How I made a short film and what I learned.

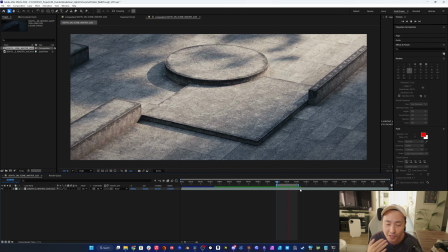There used to be this term that kind of evolved over time where you would do multiple tricks on a single grind.
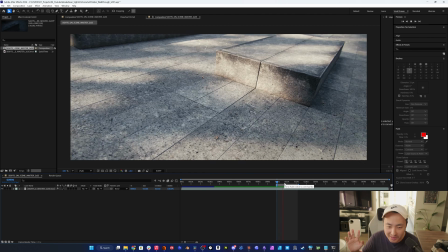And that kind of became known as ledge dancing, which I thought was kind of weird and funny.
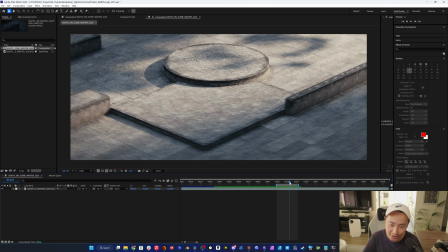So when I animated this, I just put on some dance tracks and then I kind of animated it to that.
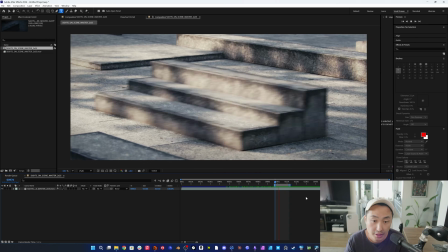So that's kind of why they behave in this way. Technically, this section here is kind of simple, really.
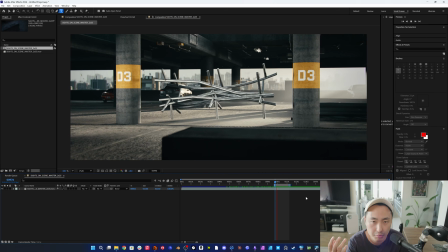It's just blocks of cubes and simple shapes and with some simple animation and some fast-paced editing.
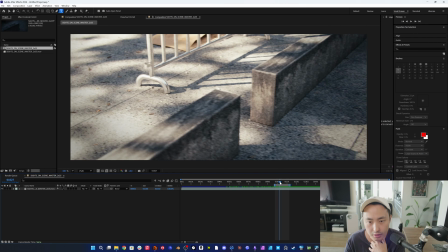And I think that's something worth keeping in mind as well, that you don't have to go overboard with your animation.
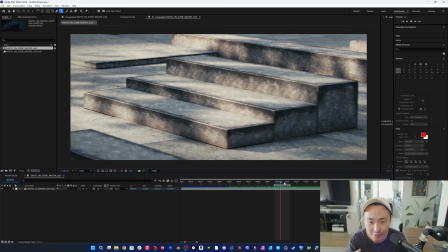It can often be forgotten in the process. We're so focused on the whole 3D aspect and building out our scenes and doing animation and all that stuff.
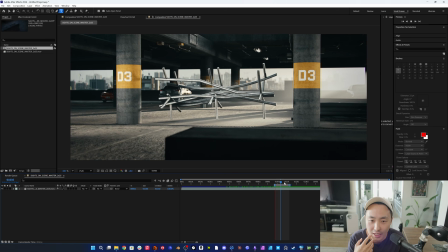But there's a lot of cheap tricks that you can do in editing that can have a greater impact than some super intricate animation.
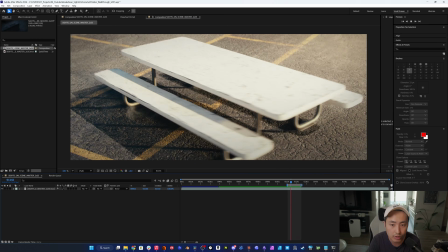I think there's this universal experience among street skaters where you're obviously always looking for new opportunities to skate.
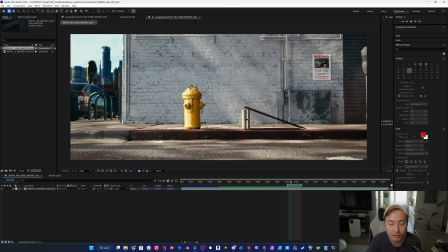But there's also this other side of it where it's almost like this creative force, and instead of merely seeking out opportunities, there's a tendency to reimagine or reinvent or create your own opportunities. So that was kind of some of the reasoning and thinking that went behind this bench shot here.
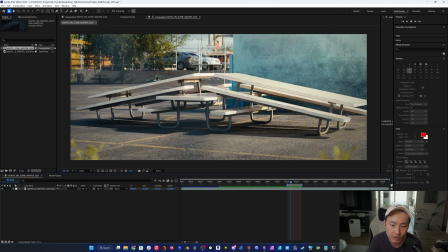So the benches get pulled together and form a new composition, and thus creating a new spot to skate.
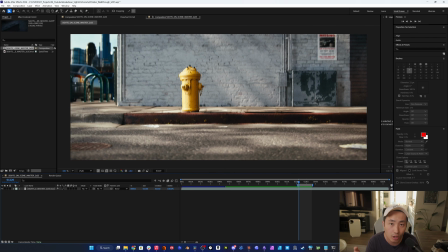Another thing worth mentioning is that I'm using a lot of secondary animation on pre-existing animations.
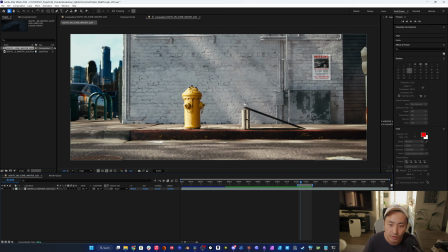So for example, on this shot, we have this metal plate that kicks up some dust,
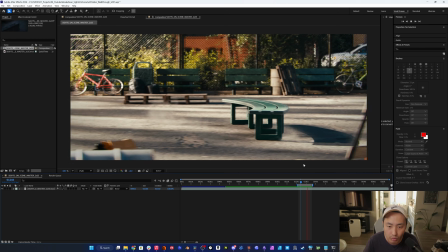and then we have some leaves flying in the wind from these pole jams, and we got some dust and gravel shooting up from the ground.
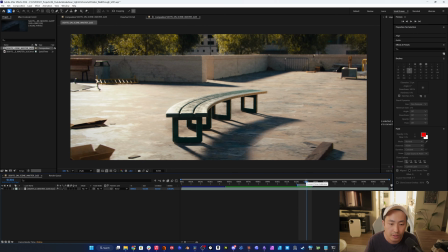And sometimes I think little goes far. So for example, on these shots, it's pretty subtle, and it's not really designed to be an effect for the sake of it being an effect. It's more as a way to help reinforce pre-existing motion.
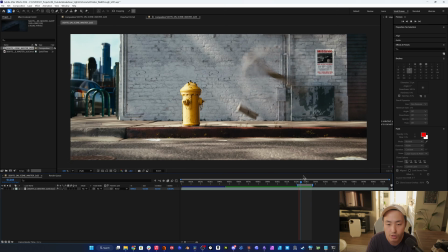But I find as you're working throughout your edit and locking in your shots, details like this can help elevate a shot as a whole.
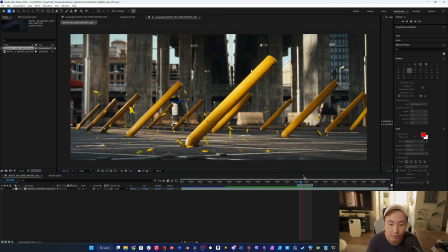And we'll get into some of these working files, and so you can see how I made it. But thought I'd mention that because I think that's a pretty good tip as well.
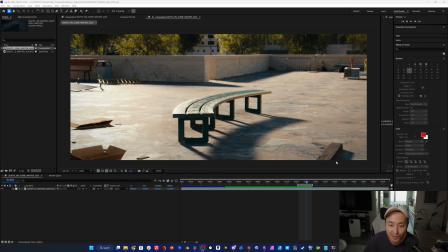So while we're on this bench, there's actually a little bit of a mini story behind this. So this bench is known as the Ave bench, and that's from a professional skater. But some skaters stole it from somewhere and put it in this downtown LA plaza. And then throughout time and throughout skate films, it kind of became famous.
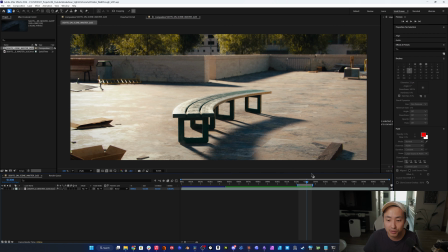At some point, a group of skaters from New York just shoved it in a U-Haul and drove it across country. So that's kind of why this bench is moving from places to places. It goes from LA to New York.
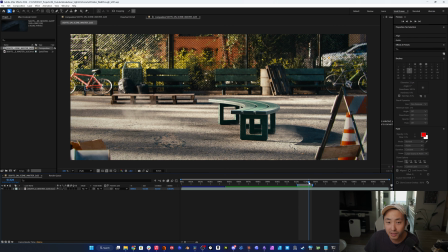This is supposed to be Thompson Park, I believe. So it lived there for a while. But then another group of skaters took it and shipped it to Philadelphia.
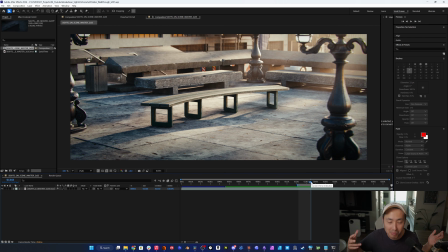So it kind of have this mini road trip story behind it, which I thought was really funny.
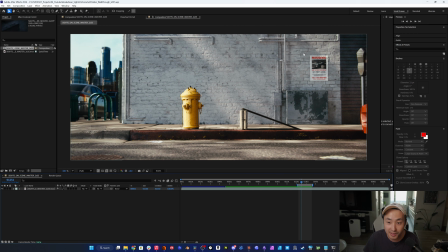There's a little Easter egg here. So if you notice here, there's this poster, and this is inspired by an actual poster that someone in the skate community created. The regular person might not even get that reference or understand, but for the people who do, it kind of adds another level to it, just in terms of the way you connect with it.
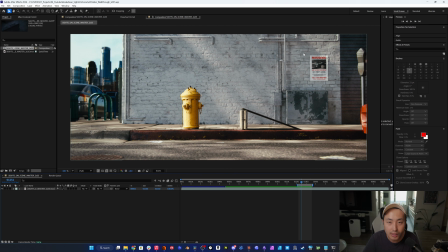And I think that's a tip for sure, to think about ways that you can bring your audience in on a deeper level, even if it's just a part of your audience. And a director who's really good at this, not necessarily Easter eggs,
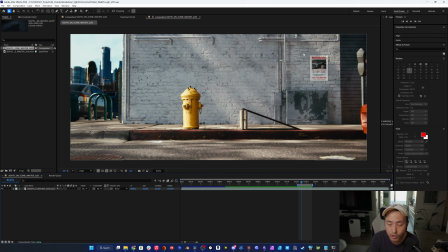but just in terms of putting visual detail into a frame or a shot or a scene and letting the viewer discover it as the film progresses, is Terrence Malick. His films are very poetic and artsy kind of,
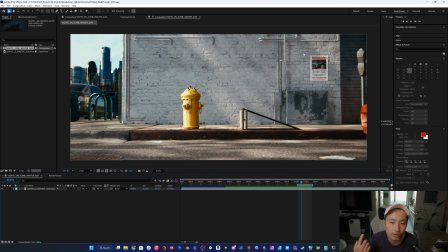but I find that it's just crazy how you can watch the same movie over and over again and discover new things every time you rewatch it.
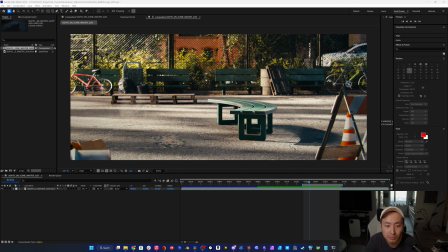And I even think that this ended up on the local news in New York at some point. So I think it just goes to show how the culture behind street skating in general can ripple through and even reach beyond the skate culture itself.
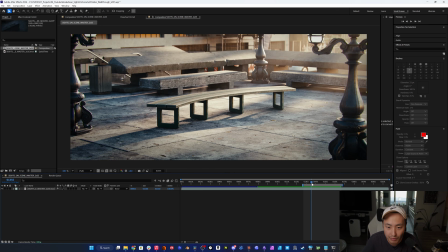And that's kind of why we have this ripple that goes through here.
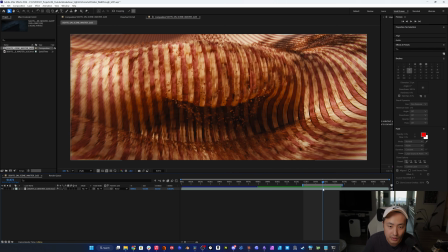And then from this ripple, there's this wave that forms, and that was as a way to nod at the origins of street skating.
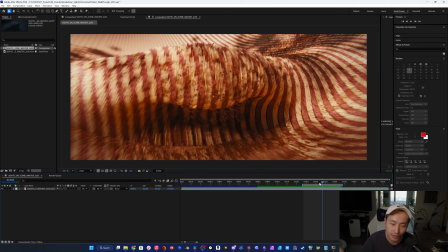So bringing it from surfing and taking it to the streets.